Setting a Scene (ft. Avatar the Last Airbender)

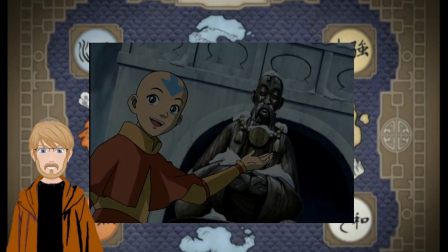24:31 With all of that said, I think it's time to move on to the final section of this video, how
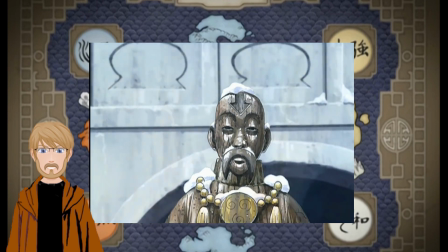24:37 Avatar the Last Airbender uses world building to introduce the primary motivation for each member of the main cast.
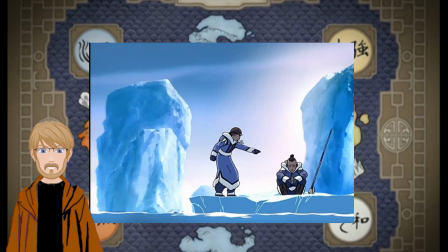24:42 Since I've been using Katara as my point of view character throughout this video, let's start with how world building introduces her primary motivation.
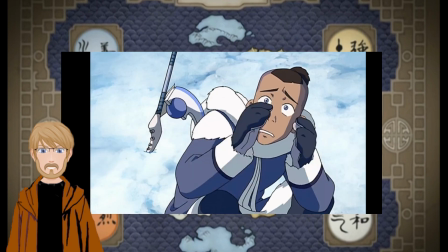24:49 We learn from the opening scenes that she is a waterbender and that she's lost her mother.
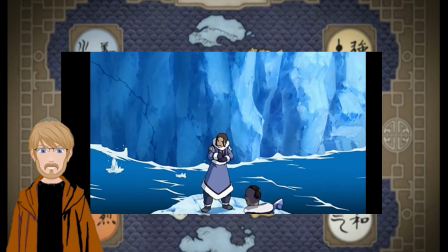24:53 Now, while we learn a bit later that her father went off to fight the Fire Nation, Katara only mentions her mother when she's yelling at Sokka,
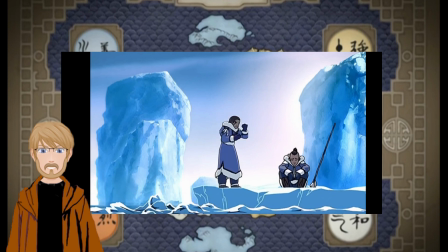25:00 indicating that she feels her loss more than she feels her father's absence.
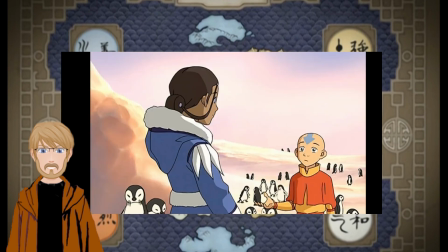25:05 Then, when we meet the four-winged penguins, she admits to Aang that she's the only waterbender in the tribe, to which Aang asks her about the northern tribe.
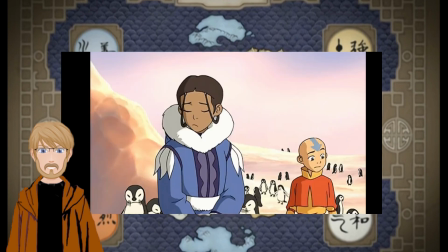25:13 This moment is Katara's call to adventure and a point of no return for her,
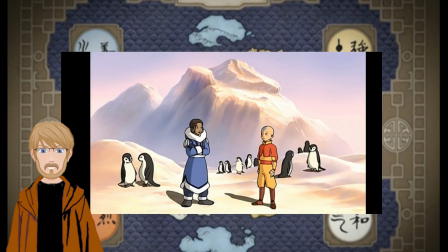25:17 and this entire process feels smooth because the information was dispersed throughout the episode via demonstrations and dialogue.
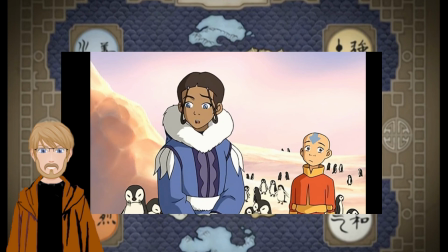25:23 Crafting your story in a way that allows your audience to learn about the world in conjunction with your main cast is an effective way to make your audience attached to both.
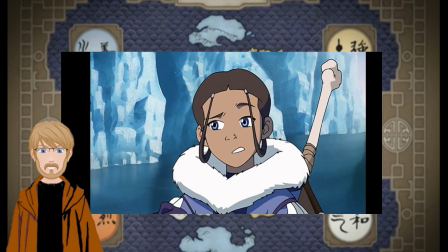25:32 While Sokka isn't a point of view character here, he is part of the main cast and gets almost as much screen time as his sister Katara.
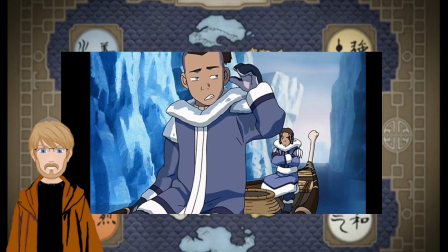25:39 In the opening scenes on the boat, we learn that he feels that he is the provider and protector for him and his sister.
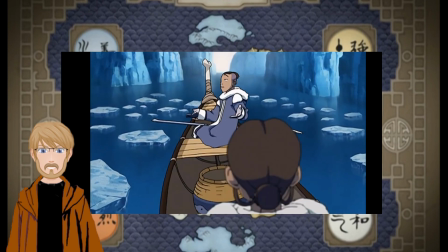25:45 We also learn in the same scenes that he is pretty immature and has room to grow throughout the show.
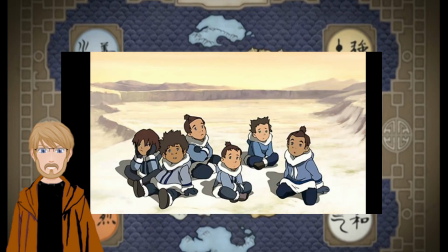25:51 However, it isn't until the scene where he's trying to mold the kids into warriors that we learn about his primary motivation.
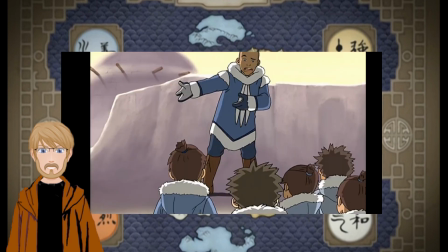25:57 Throughout our time in the village, we saw that there were no men in the village, and Sokka is the oldest male in his community.
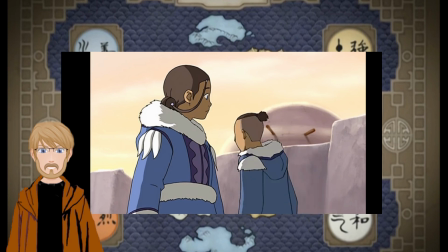26:04 His actions in conjunction with this fact tell us that the reason he is trying too hard
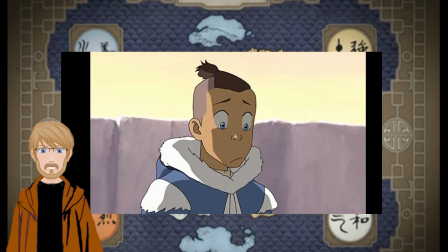26:09 on the boat and with the kids is because he feels like protecting his community is his responsibility. On top of that, his immaturity and brash nature show us how the absence of his father is affecting him.
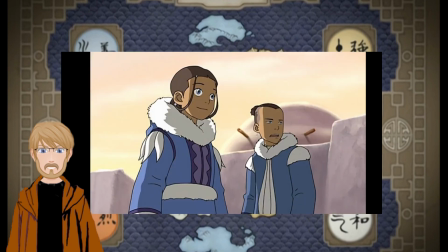26:21 So, through world building, we learn that Sokka lost his mother,
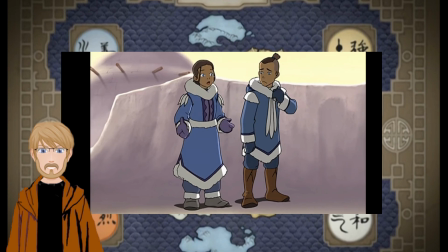26:24 that his father and all the other adult men in his tribe are not around, that the Fire Nation attacked his village at some point in the past,
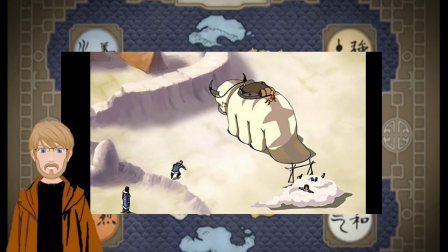26:31 and that his sister is the only waterbender in the tribe. When all of this information is added onto his brash reactions,
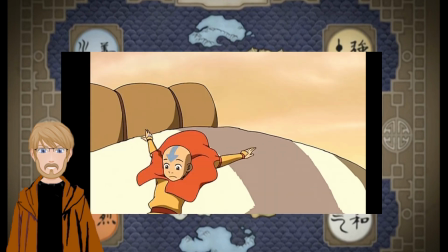26:37 we learn that his primary motivation is to live up to what he believes a man of the Southern Water Tribe should be, and by extension how much he needs his father.
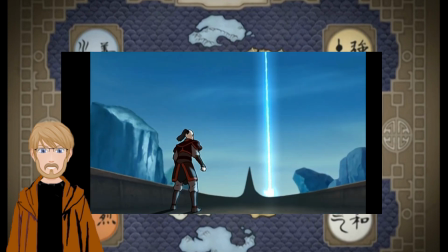26:46 While I spent a fair bit of time on Katara and Sokka, I'm not going to talk that much about Zuko's motivations here.
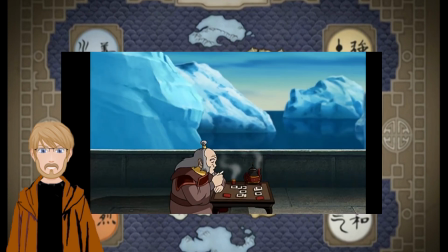26:53 And the main reason for that is his scenes are brief, and if anything, his interests and motivations are more so told to us instead of shown.
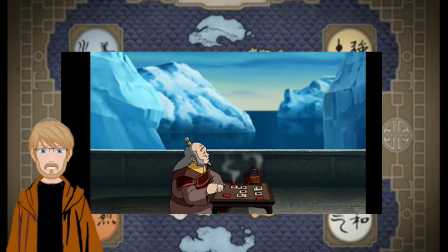27:01 He and Iroh talk about his honor and how he needs to learn advanced firebending to capture the Avatar, but we did not receive any context as to why that matters to him or why we should care.
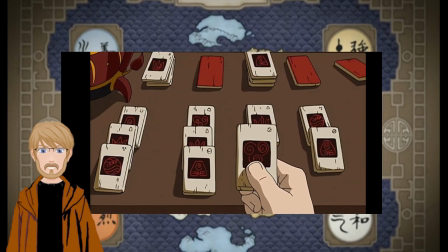27:13 I know we get all of that information later on, and that I've talked a lot about the importance of pacing and spacing out information,
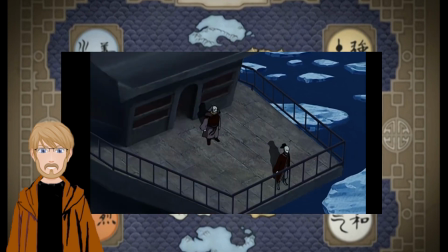27:19 but here is an example of where we do not get enough context in the episode to make what we are told relevant.
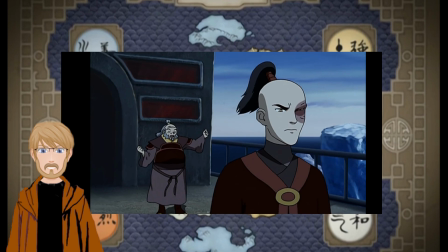27:26 This is why I said I'm not a fan of switching point of view characters mid-episode,
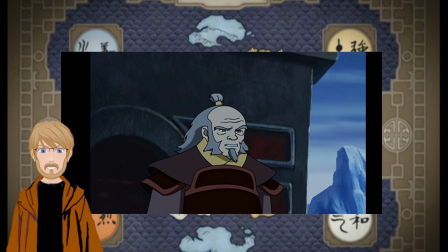27:31 and why I feel Zuko's introduction would be better served with him being the point of view character of episode 2.
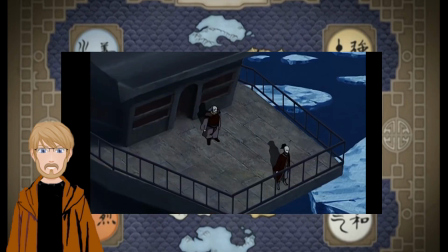27:37 Now, if that were the case, then most everything I've said about Katara so far would double for Zuko.
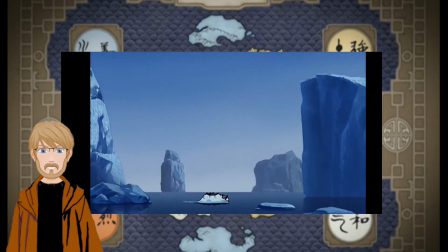27:43 And that leaves us with the main protagonist, Aang.
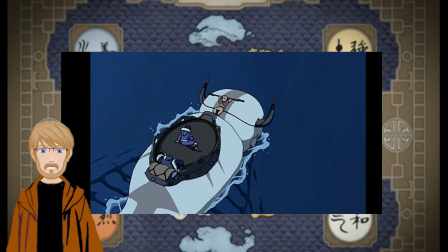27:46 Now, honestly, Aang kind of falls into the same boat as Zuko here, but I think that's more understandable for Aang.
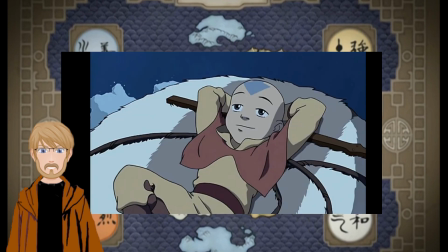27:52 First, he is not the point of view character in this episode, and Katara knows virtually nothing about him.
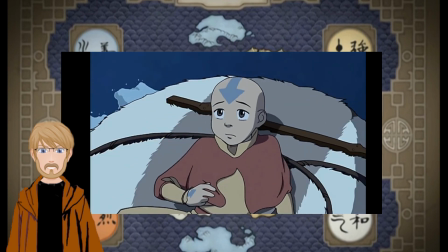27:58 Second, since Aang spends so much time with Sokka and Katara, we do get small hints about Aang throughout the episode, like when Katara asks Aang if he knew the Avatar.
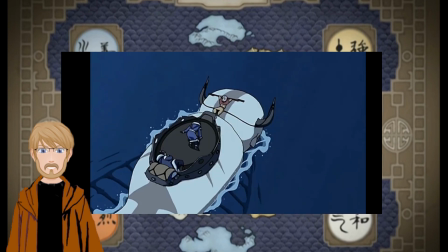28:07 Third, since Katara is the point of view character, part of Aang's appeal to her is how mysterious his circumstances are,
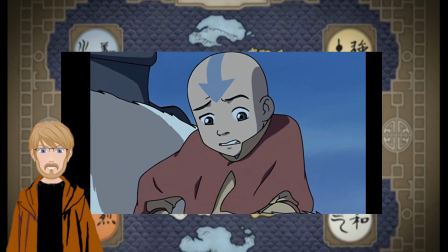28:13 which in turn adds that appeal to the episode as a whole. Fourth, since we receive hints throughout the episode about Aang's life,
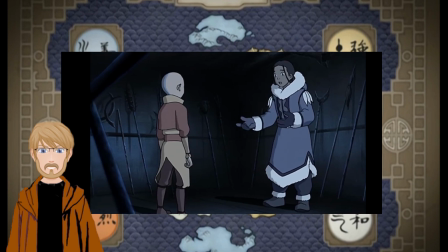28:21 circumstances, and turmoil, when we get the conversation between him and Katara in the Fire Navy ship, we have the context we were lacking with Zuko,
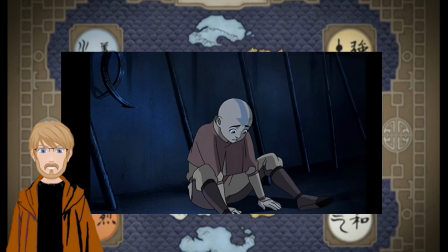28:30 which makes the information we receive matter more to us.